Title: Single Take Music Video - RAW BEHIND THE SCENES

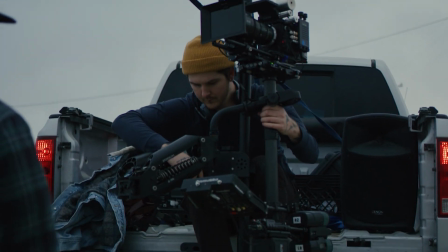I mean, maybe obviously take some notes, but just because this was the gear I have and I had access to,
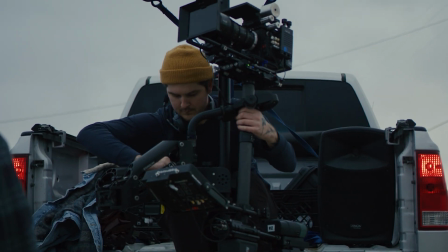if you're just going to shoot something similar, maybe just handheld out the back, I mean, that's totally fine.
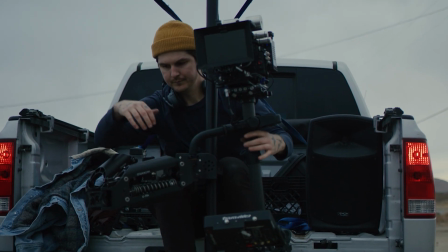I mean, the reason we were just using the stabilizer was, obviously we just wanted to eliminate the bumps from the road and stuff,
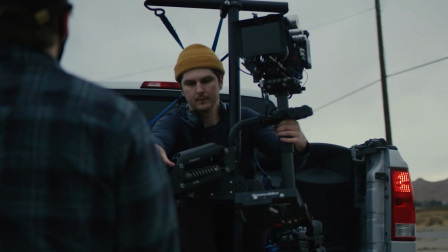but don't think that you're seeing all this gear, that this is the only way to do this shot.
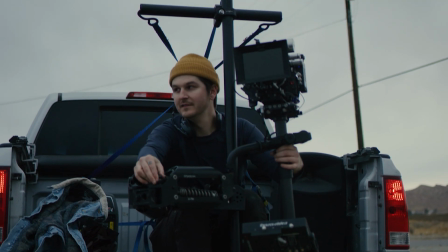I mean, you could easily, safely rig yourself to the back and shoot handheld or mount your tripod.
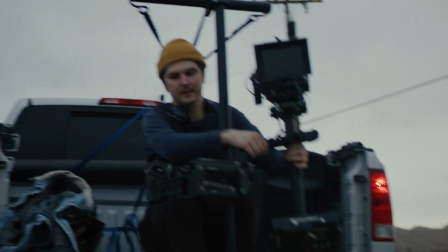I mean, obviously there is a disclaimer, like if you go and do this shot, just know that this is inherently dangerous.
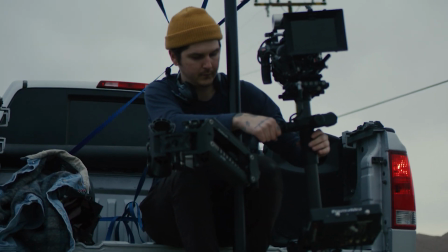And, obviously if you get hurt, that is very much you taking on that risk. But beyond sort of that disclaimer, know that you can use any piece of gear you have access to.
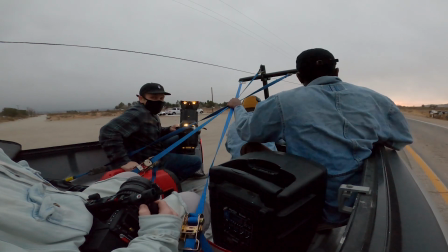If you have a Ronin, if you have a Steadicam, a Sticks, an Easy Rig, you can do a very similar shot.
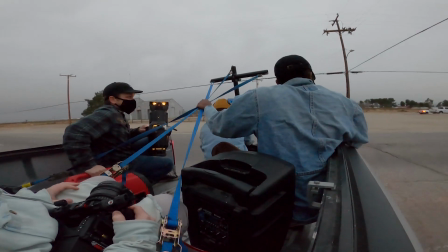It just kind of depends on the shot you're going for. And we wanted that floating through the air, kind of camera perfectly, not, bouncing and jostling.
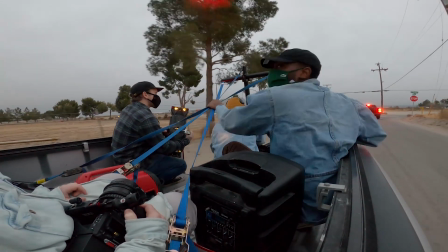But maybe that's not the vibe you're going for. If you were going for something that's more gritty, bumpy, frenetic, yeah, I mean, put the camera on your shoulder, do what I'm doing,
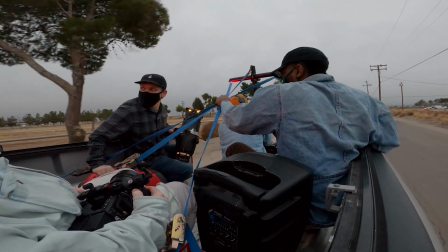but instead of holding a Steadicam, you could literally be just doing the same exact or similar setup with an artist or a subject running,
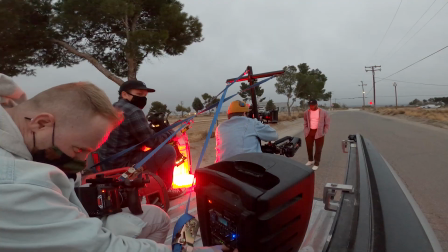but do it handheld. So yeah, I just wanted to throw that disclaimer in just to kind of give an idea of like, don't think that you're just seeing all this gear, that this is the only way to do it.
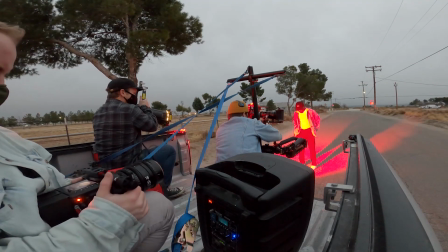But yeah, this is actually a BTS angle from my GoPro. And yeah, I just kind of snuck it in there, threw it on a clamp, and it's just cool.
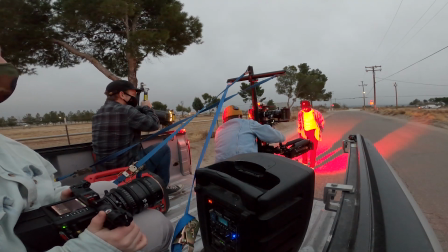I mean, you can see that it takes a village sometimes. And, I've got my buddy Dan running the Leco, literally holding it,
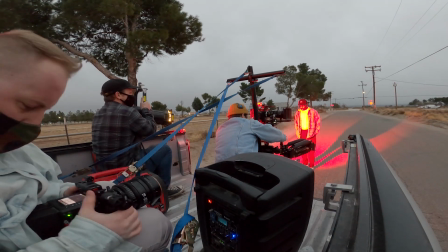because obviously if you put a C-stand in the back of the truck and then the truck starts moving, you risk obviously the light falling over.
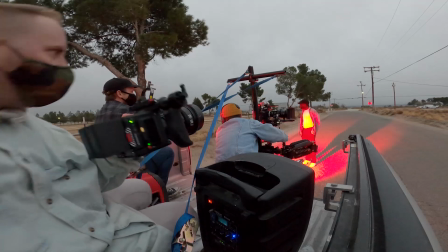And there's moments where the artist was moving, so like having a human operate the light. So full disclaimer, that light gets pretty hot.
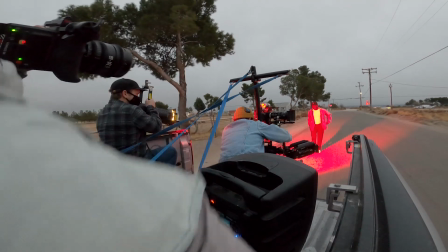So Dan's a trooper for that one. But yeah, I mean, you can literally see it really does take an army.
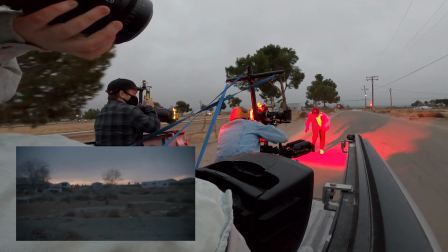I've got my buddy Travis running playback and doing BTS. So you can see just all the moving pieces.
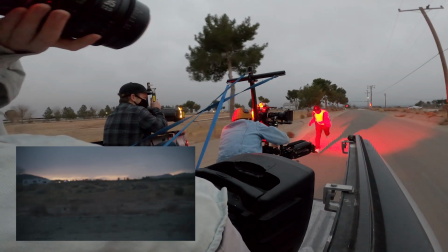And the shot, in my opinion, I think turned out pretty good. Mind you, the artist rolled up a bit late.
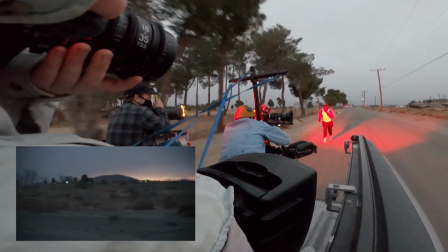So as you can see, the sun is already far gone beyond where we wanted to shoot it.
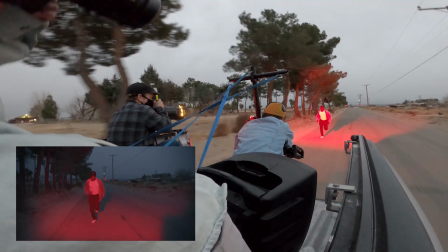So unfortunately, if, obviously hindsight's 2020, if we had more time, that would have been ideal.
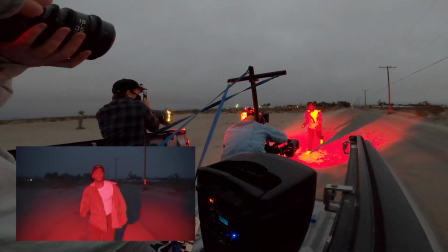Cause yeah, him arriving an hour late, definitely kind of threw a curveball, cause we were trying to have more of a sunsetty blue hour sky.
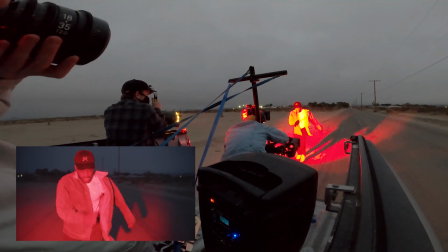And at this point it's almost nighttime. And that's something to consider too, is when you're doing a single take, know that.
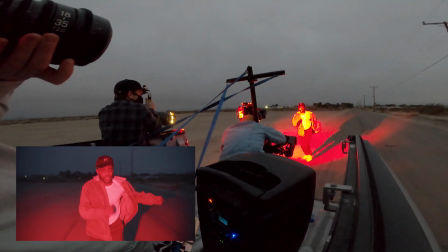I mean, you could be super prepared, but if the artist arrives late, obviously you need to be prepared for that scenario.
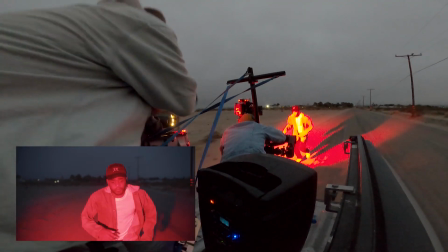And I think we got maybe 2 or 3 takes before it was like,
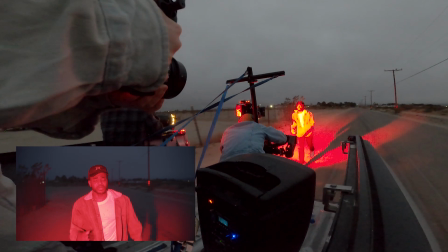I was boosting the ISO up to like 2000, where we're like, yo, we should probably call it.
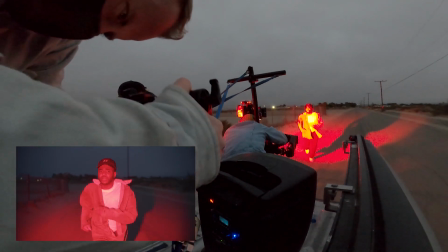But yeah, I mean, pretty simple shot. Like I said, I'm mounted to the back via some speed rail and my Steadicam.
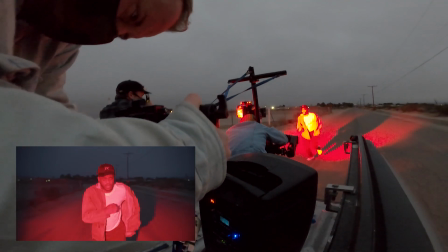You could do the same with your sticks, tripod, easy rig, handheld.
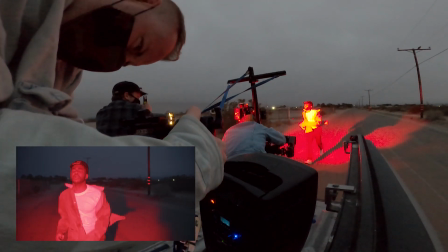And yeah, basically just having a subject running towards a truck or a vehicle of some sort,
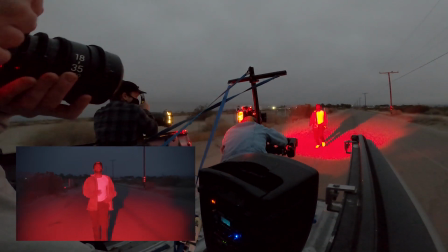and then we're just spotlighting them with a Leco Source 4 with a primary red gel.
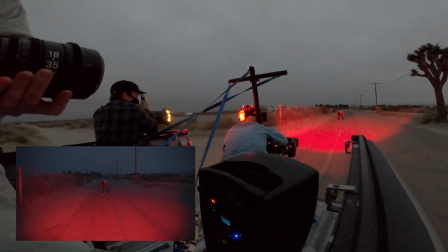And yeah, you can see the artist just totally ran out of steam. And I mean, it's a tricky shot.
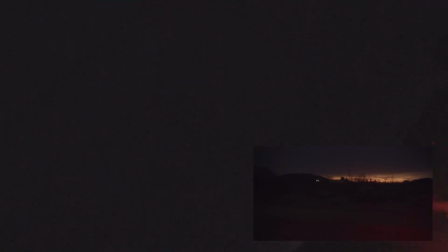It definitely takes a bit of endurance. And yeah, this is the last take I think I have in this raw BTS.
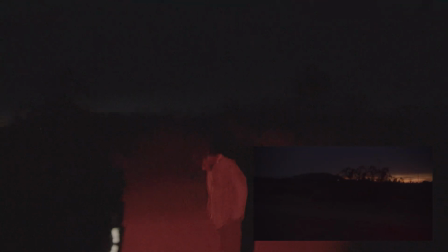We ended up trying an alternate. Instead of him running towards the truck, we actually just had him running off to the side.
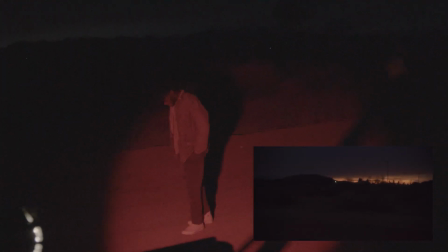And I don't know, I actually ended up liking this take a lot because it allowed the camera to kind of point towards the horizon line,
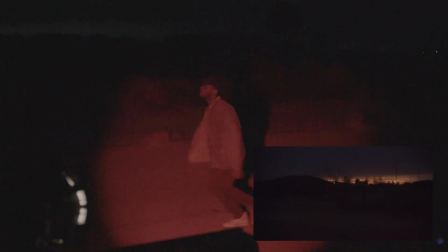which is that sunsetty sky, because the sun was sort of setting off in the distance. So we're like, well, how about, since we've lost our sunlight, let's point the camera towards whatever light there is still in the sky, which happened to be the direction that the camera's pointing.
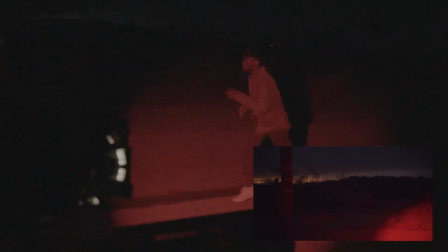And now we have 2 options.
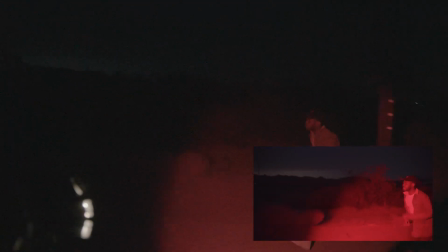Obviously, I really did like the previous take where he was running towards us, but this was also just a B take that, now in post we have 2 options.
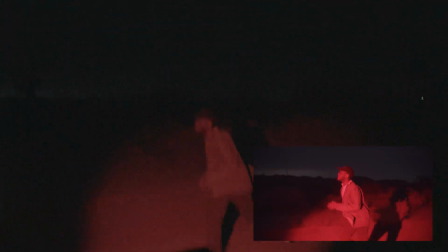And it is a single take, so don't think like, oh wait, well, I thought it was a oneer. It is. So we're basically doing the oneer twice, one this way and one the other way.
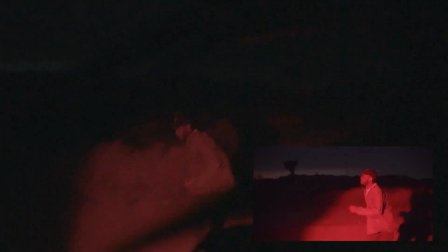And something too, we wanted to reveal information.